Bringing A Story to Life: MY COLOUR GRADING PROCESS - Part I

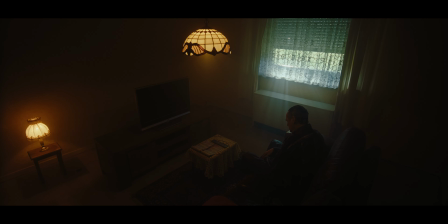(7:11)
We used a corridor and a living room and another place. we used a bedroom and another
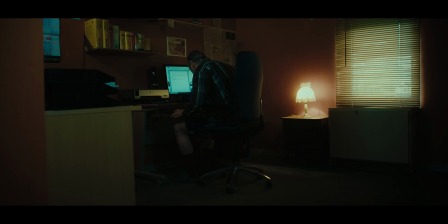(7:16)
place we used an office you know so all these like places came together to form
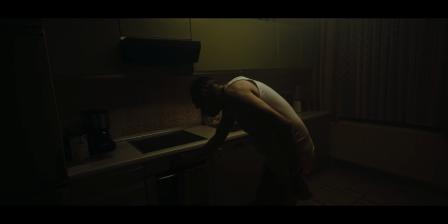(7:21)
this surreal dungeon house and
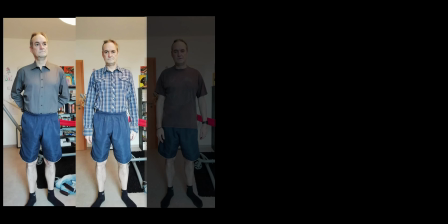(7:26)
together with yoshua i also got to determine the the wardrobe so he he sent me a
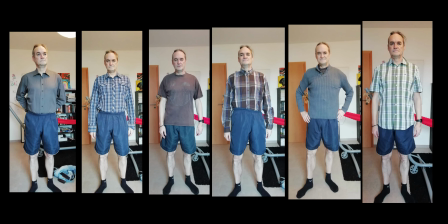(7:31)
couple of options we wanted like a muted cold color palette
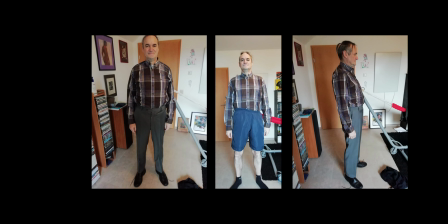(7:36)
so we went for you know an old worn out checkered shirt some worn out suit pants gray boring that all lent itself really well to that look that we were after additionally i decided to add an awful lot of haze to most
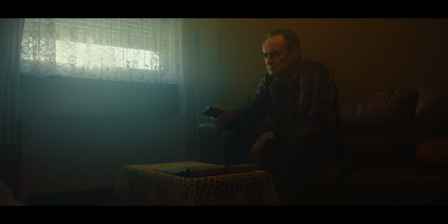(7:51)
of the scenes everything indoor was we were basically living in smoke for weeks weeks weeks and weeks it was all about uh enhancing the the glow
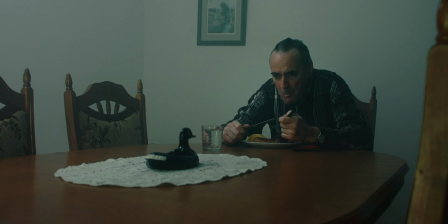(8:00)
the gloominess the glow so if you add a lot of texture between the lens and
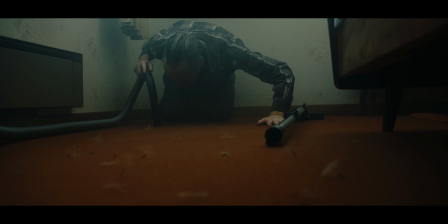(8:04)
your subject and the background the environment you create many layers since
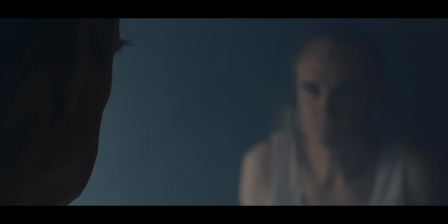(8:09)
it you know disappears into haze but you also create um lots of particles in the air which reflect a lot of the light that you're putting into the environment so you get that sort of glowiness in the image and it definitely helped for the feeling like it's like candlelight in a dungeon kind of feeling. Now indoor everything was lit. Lots of the scenes we added lights from the outside as well shining in to enhance the glow.
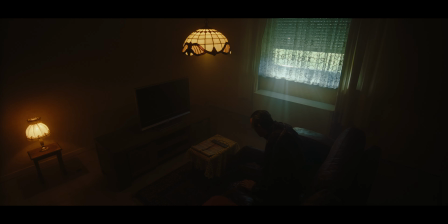(8:35)
Backlighting haze really gives you that nice glowy those those light shafts. On the interior we often used led tubes to enhance the existing lighting so once we moved into close-ups we tried to you know make the lighting
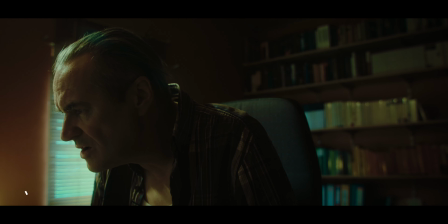(8:48)
a little more beautiful little softer using the tubes and using diffusion it contrasted well with the cool outdoor light we used lots of warm indoor led lighting to you know have a nice light contrast between blue and yellow again to create separation and make the image look a bit more interesting and beautiful Besides for a handful of scenes, we shot the entire thing on my Blackmagic Ursa Mini Pro 4.6K G2.
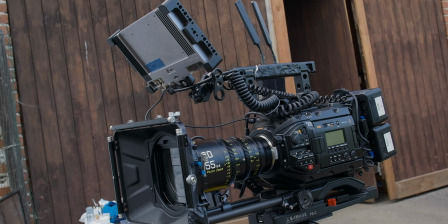(9:16)
Amazing dynamic range and beautiful color science,
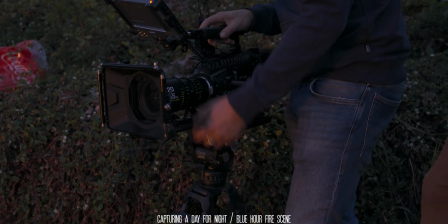(9:19)
which ultimately gives me that flexibility in post to push and pull the colors a little more towards the direction that we want it to be. Some scenes were shot with the Pocket 6K, also Blackmagic camera.
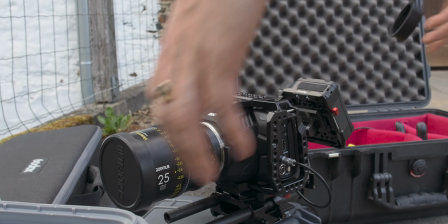(9:34)
One, because it's a light camera lots of overhead rigging and so on with
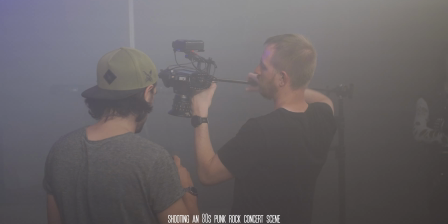(9:39)
the Ursa is really difficult it gets a it's quite a heavy package five to ten
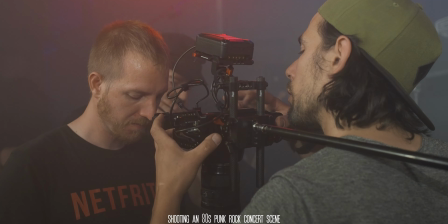(9:43)
kilos sometimes and I don't have the equipment to rig it up high and
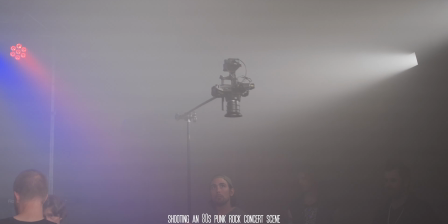(9:48)
safely so we would use the lighter pocket camera which also
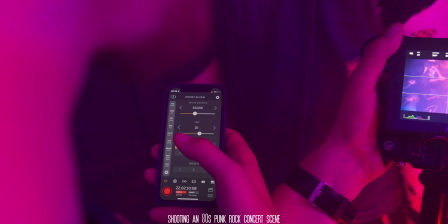(9:53)
shoots in Blackmagic RAW which you know is is perfect if you want to match cameras if you're matching the Ursa with the pocket camera or the other way around you know having a good starting point that's very similar in the image quality and look and feel and color palette and so on goes a long way towards pushing your image into a nice environment.
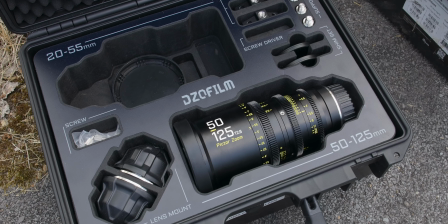(10:14)
Lens wise we used the DZO pictozooms on the Ursa quite a bit as well as the Vespid prime lenses from DZO.
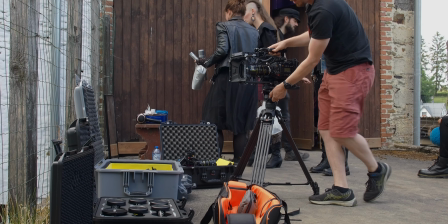(10:23)
I own these lenses so access was easy. They produce a beautiful image, it's sharp, has a vintagey feel which worked well for the story. They're full cinema lenses, so they have a huge focus throw, barely any breathing.
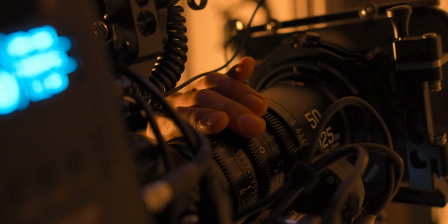(10:36)
And yeah, we did quite a few zoom movements as well with, you know, the focus point staying at the same.
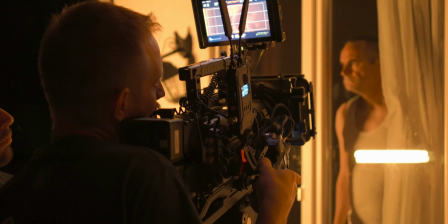(10:41)
They're par focal, so the focus point stays at the same spot. Yeah, in general, they're just a delight to use.
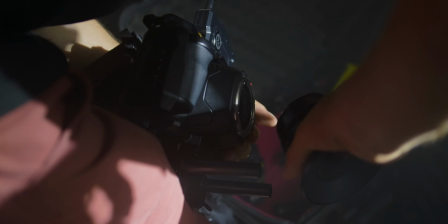(10:47)
Now, ultra wide, we also use the Laowa 12mm lens, which for some of the wide establishing shots is also great. Now, additionally to the DZO lenses, the vintage feel of those lenses, I also added a Black Pro Mist,
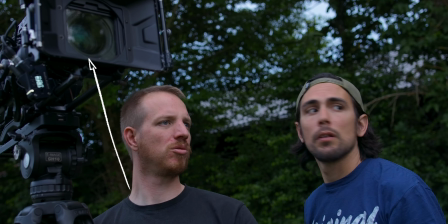(11:00)
a quarter Black Pro Mist filter to every lens at all times.
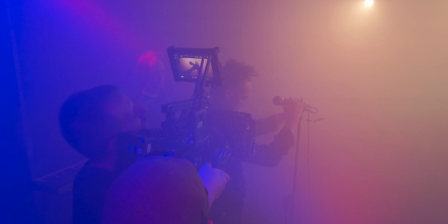(11:04)
It reduces the contrast in the image, so that haziness that you get, you enhance that. It'll add more glow to your image, so anything that was lit, any light source coming from anywhere will glow even more.